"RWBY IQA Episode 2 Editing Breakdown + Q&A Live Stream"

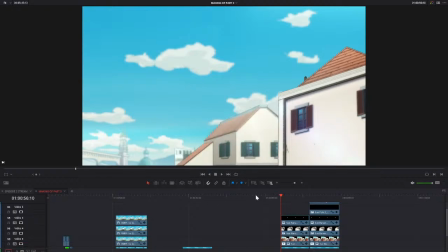Yeah, a lot of pieces to this. But that's how I made this background. And then I added just a shitty looking telephone pole because before Penny shoots the laser at him, he's hanging from a pole. So I had to have him jump off of it. So I created this.
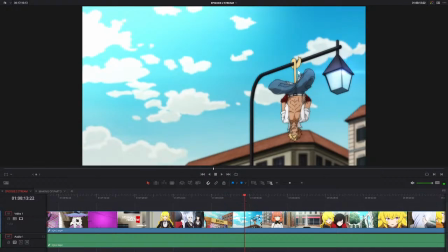Because see, before she shoots him, he's hanging from a pole. So I had to include the pole in the shot. So that is how I made that. All of that was just for this 1 second shot of him jumping away.
Oh, bananas.
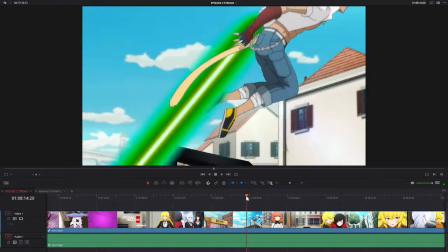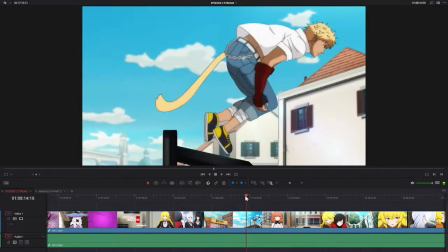Oh, bananas.
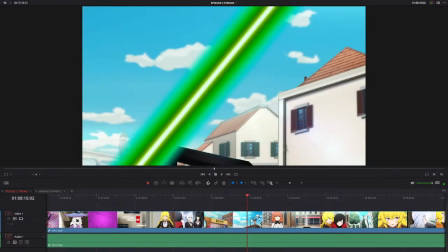Just catching up on chat.
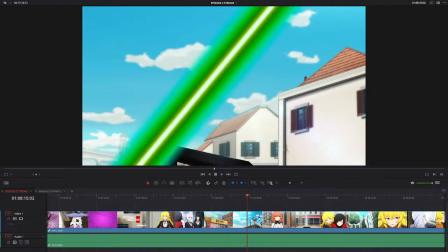Oh, that's so much more work than I thought. Thank you, Quinn. That's exactly what I wanted to show off. Just like how much work this is. How much effort I put into it.
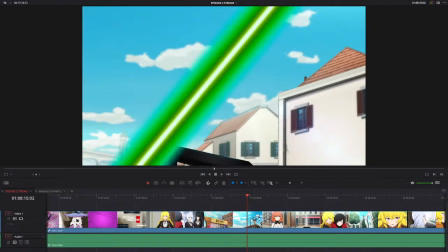Because I am proud of what I did. I am proud of all this editing I did. And the fact that you didn't notice it, the fact that you don't notice it, is the best part.
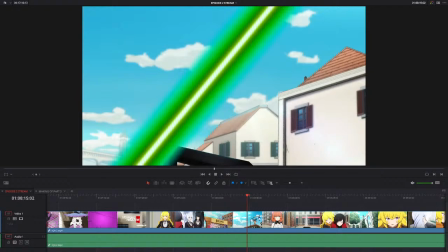Because like that just shows how seamless the editing is. That you don't even notice that this shot didn't even exist in the original. It's one I handcrafted myself. That makes me so happy.
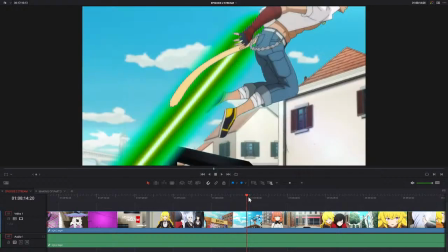Alright, but like, okay, so this shot of the building exploding. This is a very simple shot.
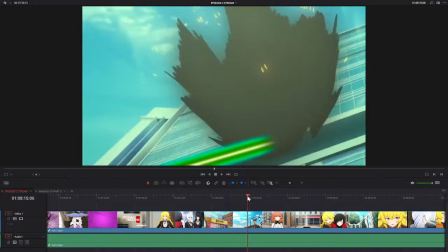But as you might have guessed, this is not from Ice Queendom. I needed a shot of a building exploding, and that obviously didn't exist in RWBY at all, in Ice Queendom at all.
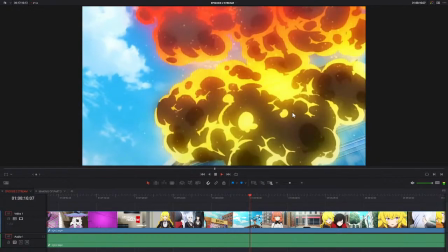So I had to take this shot from another anime.
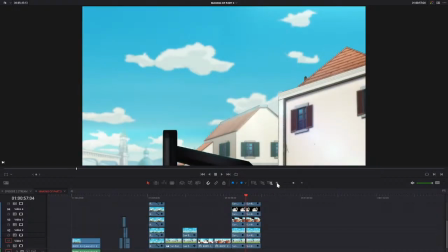And I kind of just want to play for you all
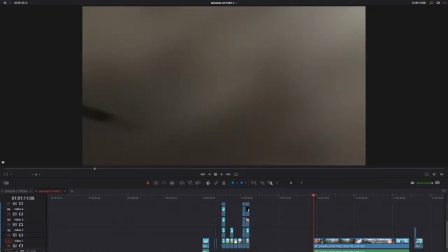the anime scene that I took this from, just completely out of context. Just show you all this scene with no context and to get your reactions.
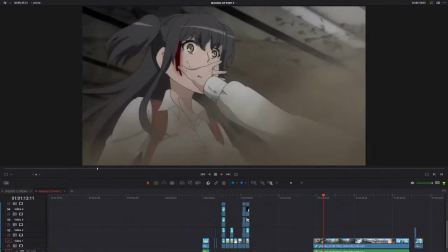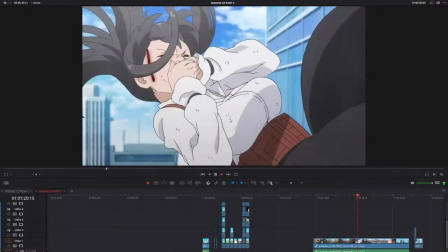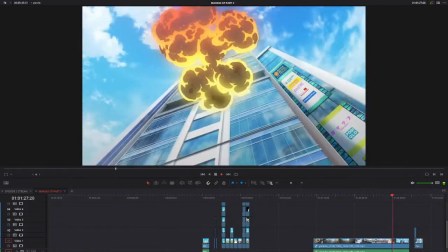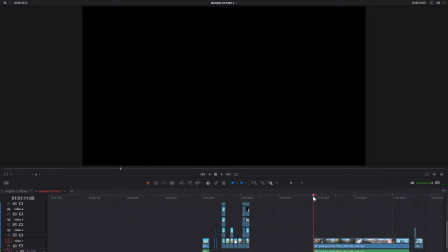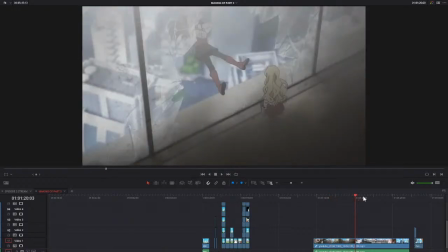You know, shoved some bombs in her mouth, kicked her out the window, said happy birthday, I think, and then detonated it.
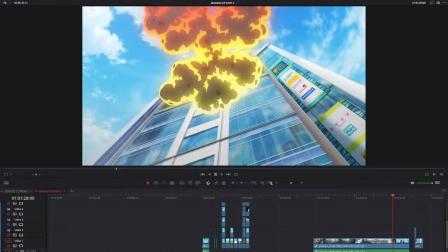Just kind of wanted to show you all that without any context. What show is that? I don't remember the name.
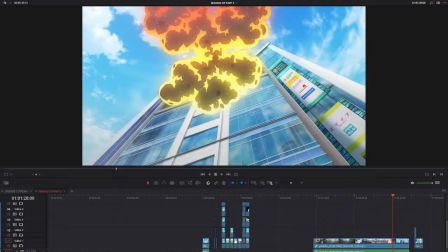I'm sorry. I'm sorry. But I just kind of wanted to show you all where that shot comes from and how just like... how just what the fuck. Yeah, anime is crazy, exactly.
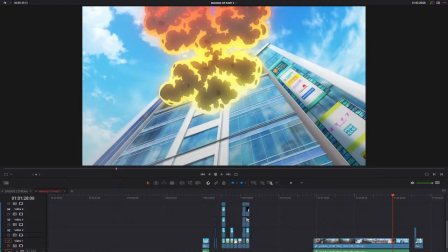I know. No context. This scene is absolutely insane, right? That's why I wanted to show it.